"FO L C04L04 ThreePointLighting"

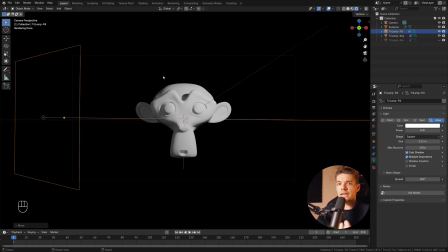[4:09]
And this is clearly where you see the fill light in action, right? So with the fill light off, the whole left side of the monkey is incredibly dark. It's black, and because the background is black as well, it's sort of transitioning into the background. You're not seeing the entire shape.
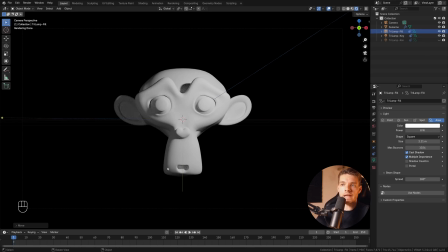[4:24]
And with the fill light, however, we're getting back this entire part of the object. Now, finally, we have the rim light, and that's the one at the back here. And let's just select that one. And I'm just going to point it somewhere like this. I'm also going to make it a little bit bigger.
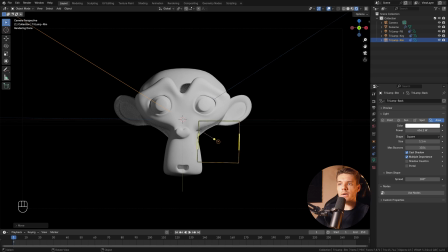[4:39]
And I'm actually going to increase the strength a whole lot because we want that nice rim lighting going on. Let's see what we can do. Something like this. Now, to visualize what the rim lighting is actually doing, let's just turn off our fill and key lights here.
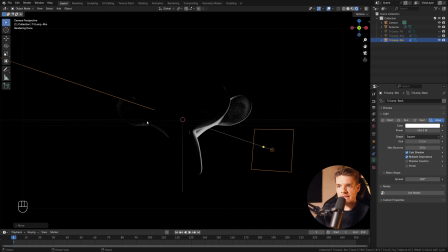[4:52]
And there you can very, very clearly see it. This is what the rim lighting is doing, right? It's creating these rims, these edges of light, these highlights that are contouring our shape and adding nice definition to it. Now, I would like this to basically catch the whole right half of the monkey here.
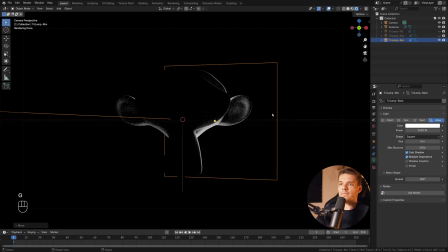[5:09]
I'm also going to make it stronger still. I think something like this could be quite nice. Yeah, that's a pretty nice rim light.
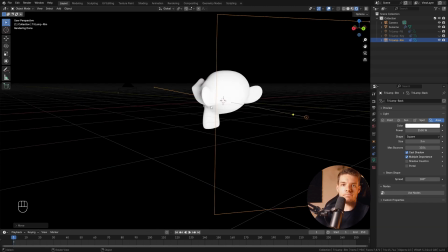[5:17]
Now, looking from the back, it's completely blowing up our object, but that's not an issue at all because we're looking at it from the camera angle.
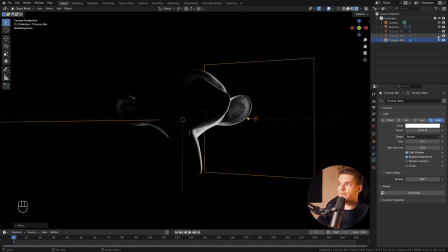[5:25]
So we're setting up our lights to make sense from the camera angle too. All right, so if we now re-add our key light and our fill light, this is what we end up with.
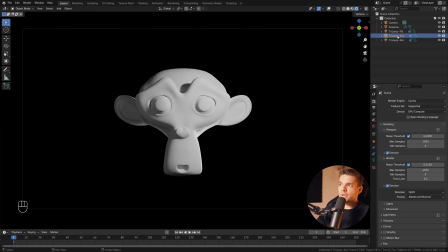[5:33]
And let me just turn on denoising here. That's a pretty nice overall 3-point lighting setup. We can still tone down some of these lights to make the contrast a little less harsh.
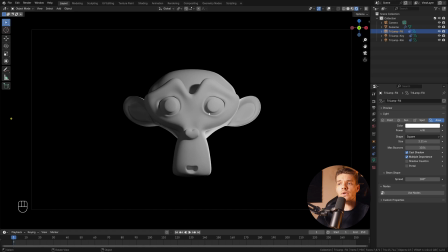[5:43]
There you go. A bit more dramatic on the left side there, lowering the fill light strength, overall lowering the key light strength so we get more of that rim lighting visible. And yeah, that's a very simple 3-point light setup. But this is just the Suzanne model.
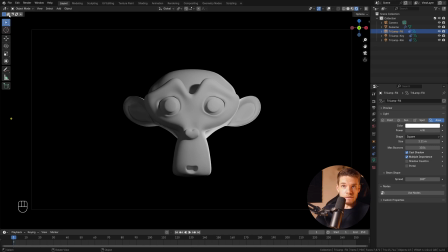[5:58]
Let's now look at the initial model that I showed at the beginning of this video as a more practical example of what to do.
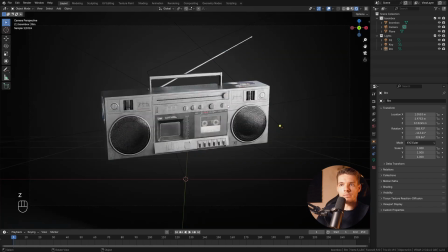[6:04]
All right, so over here we have this really neat boombox, and I've added the same lighting setup.
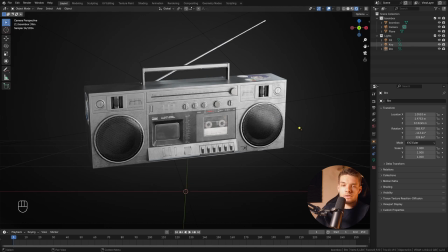[6:10]
I've done it manually this time around, and let's just look at the lights individually for starters so you can see what's going on, right?
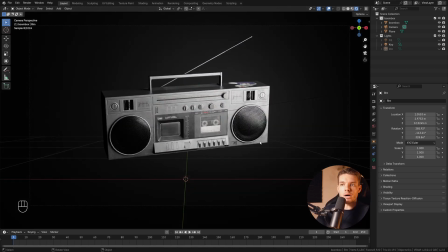[6:17]
So we start with the key light again. This is lighting up the entire object to show most of it through the light this is creating.
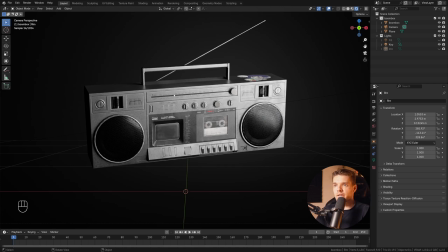[6:24]
So we're getting all of the knobs, we're getting the speakers, we're getting some of the details here, the sticker there. There's a bunch of details showing up through the key light, but we're also losing details here. So the mesh type of look that we had for the speaker, which you can clearly see on the right side here, is completely gone on the left side.
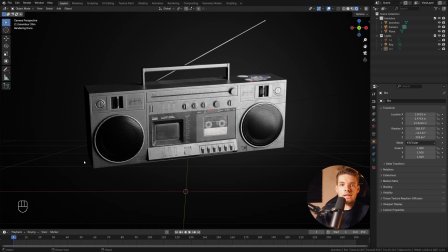[6:41]
Same for this left part of the boombox here. It's gone because it's too dark.
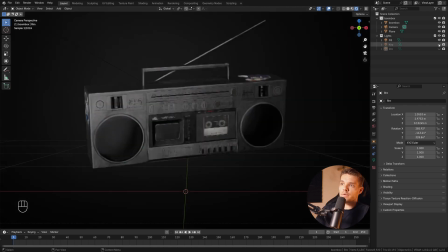[6:46]
So we add in a fill light. If we turn off the key light, you can clearly see what the fill light is doing. Again, it's creating a bit of fill lighting, making the shadows less hard. So without the fill light, we're getting really hard shadows here as well.
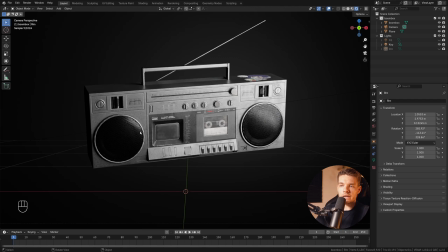[6:59]
Hard shadows here, hard shadows here.
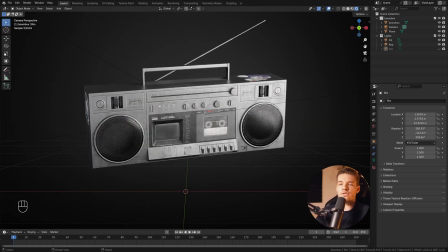[7:01]
With the fill light, we're filling in those shadows, making things a little less drastic and more subtle, which feels more natural overall. And it's just a better, more pleasing result to look at. And then finally, we have our rim light.
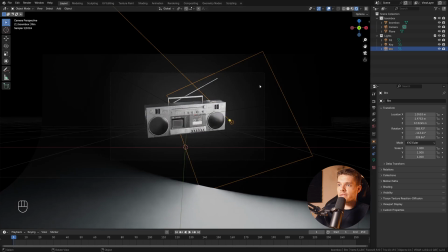[7:14]
Again, this is a very, very hard light from the back here, a big one, as you can see, and we're using that to create some rim lighting.
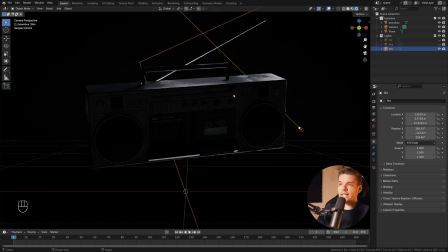[7:22]
Again, if we turn off the fill and key light, you can see what the rim light is doing. It's creating a nice rim on the antenna here, on the handle, a bit on the edges here, and overall contouring our shape really, really nicely.
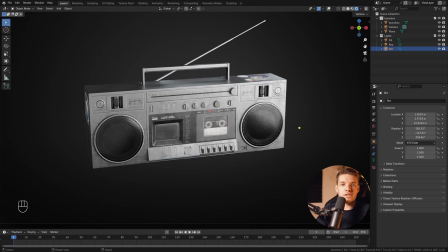[7:35]
And together, these three lights make a very simple yet professional look for basically anything you want to light in this method. It could be people, it could be products. It doesn't really matter what you light in this way. A 3-point light setup almost always works. So definitely start using this method. Keep on trying to make it better and better. Don't be afraid to increase the power of your rim lights by a lot to create nice, harsh rim lighting. And overall, make sure your fill light is not too hard, yet your key light is there to light the total subject.
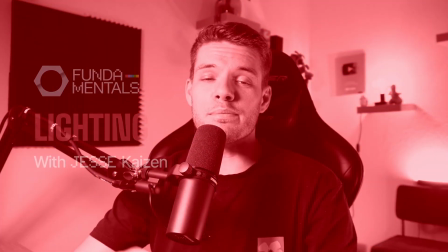[8:03]
That's 3-point lighting, and let's move on to the next lighting method.